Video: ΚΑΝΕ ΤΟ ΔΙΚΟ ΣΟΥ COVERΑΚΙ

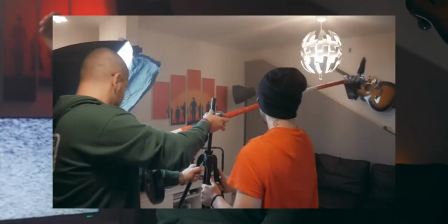[3:36]
Άμα θα το δείτε από τα backstage μας Είναι πάνω σε ένα κοντάρι με μια κλείδωση πάνω σε ένα παλιό τρίποδο Και το τρίποδο το κάνουμε μπαλανσάρουμε με ένα βαράκι που έχω από βαράκια Πώς είναι το art στα ελληνικά,
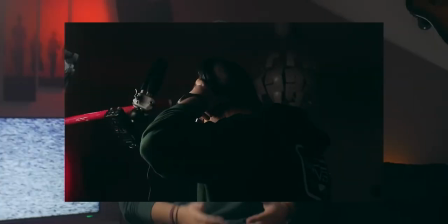[3:49]
τον καλλιτέχνη ρε μαλλιά Καλό είναι ο καλλιτέχνης να έχει γράψει ήδη τη μουσική του και απλά εμείς να τραβήξουμε το βίντεο Και τις περισσότερες δουλειές έτσι γίνεται Αλλά στη
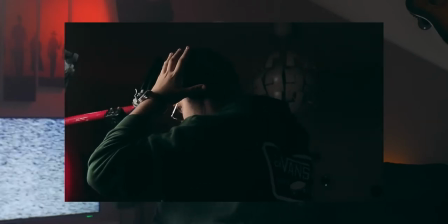[3:58]
συγκεκριμένη περίπτωση που είναι λίγο πιο indie low budget ας πούμε και δεν έχουμε ολόκληρη μπάντα να πρέπει να γράψουμε κάθε όργανο διαφορετικά είναι μόνο
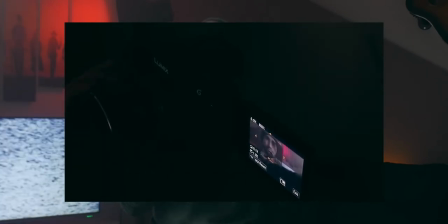[4:07]
να λύσουμε την κιθάρα οπότε μπορούμε να βγάλουμε τον ήχο και την εικόνα την ίδια στιγμή δεν είναι ότι θα βγει πολύ κακός ο ήχος απλά δεν έχει μυξαριστεί σε κανάλια δεν έχει βγει παραπάνω η φωνή δεν είναι σε κάθε τέτοι το ίδιο
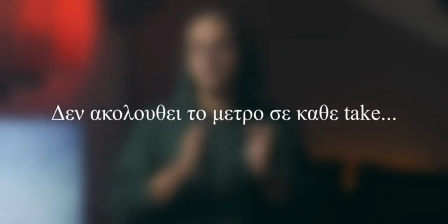[4:22]
δεν είναι σε κάθε τέτοι καλά συχνορισμένο το στόμα γιατί μπορεί
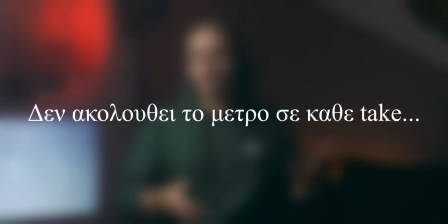[4:27]
να μου παίζει τι το ίδιο πρέπει κάθε φορά θα λύτε να σηκήσει το κοντινοκστό Τέλος,
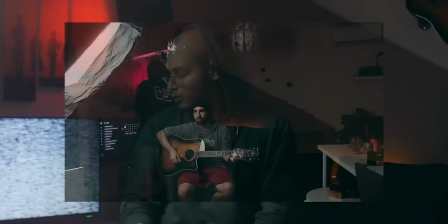[4:32]
αφού έχουμε στήσει φώτα και εικόνα, μπορούμε με ένα smoke machine, εμείς έχουμε το BIMZE 5500,
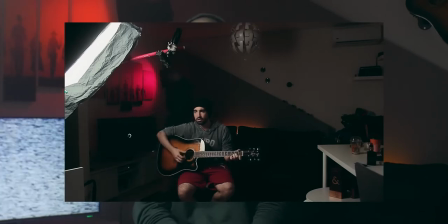[4:37]
είναι ένα πολύ φθηνό smoke machine
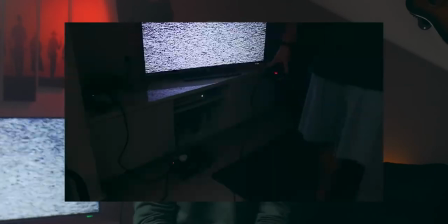[4:42]
που μπορείς να βρεις στο Scrooge για 30-40€ και κάνει πάρα πολύ καλά την δουλειά του, καθώς δίνει στα φώτα ένα haze, οπότε μπορούμε να ξεχωρίσουμε τον καλλιτέχνη από το background. Μετά, tips για το βίντεο Φυσικά είναι να μην τραβήξετε μια φορά το βίντεο Τραβήξτε 2-3 takes να έχετε,
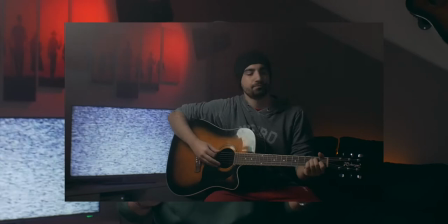[5:01]
να μπορείτε να δουλέψετε πάνω σε αυτά
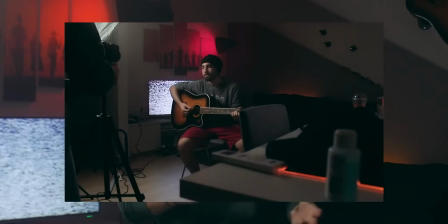[5:04]
Μπορείς στο πρώτο take ο καλλιτέχνης να είπε κάτι λάθος Μπορείς στο δεύτερο take να μπερδεύτηκε λίγο η κάμερα,
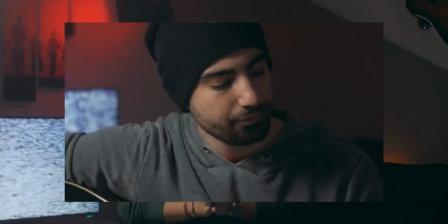[5:10]
να κουνήθηκε Τραβήξτε 2-3 takes να έχετε, τραβήξτε κοντινά Τα κοντινά είναι πάρα πολύ σημαντικά να μπορείς να κάνεις ένα cut Να περάσεις από το ένα take
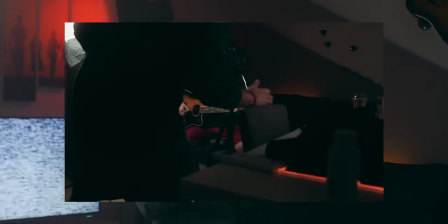[5:19]
στο άλλο Μη δώστε βάση τελος πάντων μόνο στο πρόσωπο του καλλιτέχνη και στον ίδιο του καλλιτέχνη Δώστε βάση και στο όργανο,
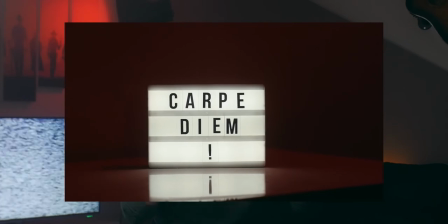[5:25]
τραβήξτε έτσι και έναν υποκειμενικό πλάνο Έτσι πιο διαφορετικό ας πούμε για να σπάσει το μάτι Θα σας έχω λίγο καρισμένα κάτω όλα τα κουβεράκια που έχουμε κάνει Είτε είναι το στο instagram που θα λεί Είτε είναι διάφορα κουβεράκια, έχουμε κάνει αρκετούτσι καπλέον Φυσικά να ξέρετε ότι ο φωτισμός είναι το πάντ σε οποιοδήποτε βίντεο όχι μόνο σε ένα τέτοιο cover video clip και να έχετε καλό φωτισμό και να απέχει από τον background θα το κάνει ακόμα πιο professional αυτές ήταν οι συμβουλές που θα μπορούσα να δώσω σε κάποιον που θέλει να κάνει ένα τέτοιο κοβεράκι τώρα μας στην καραντίνα πειραματιστείτε, κάντε μας tag να τα δούμε τα λέμε αύριο μεθαύριο με το επόμενο vlog όχι vlog, podcast καλή συνέχεια
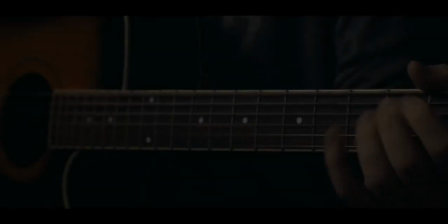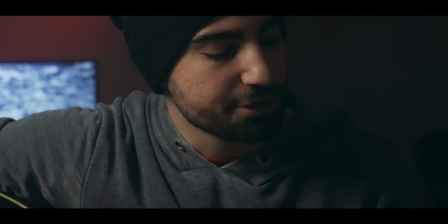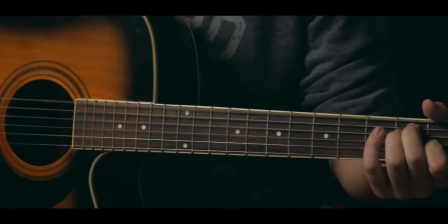[6:19] Κίτρυνα δάχτυλα ξεχυλά τα σάκια Τέρμα ο καπνός με τα χαρτάκια
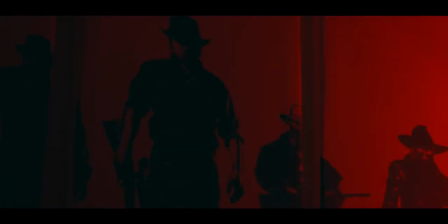[6:27] Ζεσθένεις χρυσίνο καφέ, κουμπονείς δύο χάπια Και βγαίνεις έξω για τσιγάρα και φάει
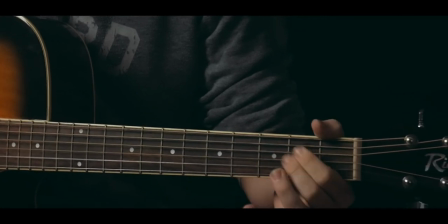[6:36] Με τα πόδια Πόδια και μυαλό που σε πάνε χωριά
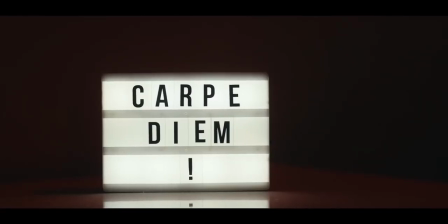[6:43] Λόγια που σε κόμουνε στα δυο και λόγια Λόγια που σε γένε σαν
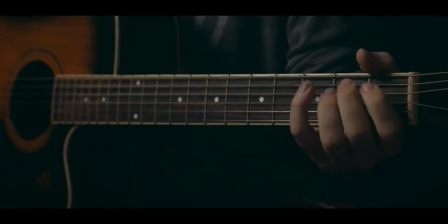[6:50] χωλή Και δεν τα θυμάσαι το πρωί Και δεν τα θυμάσαι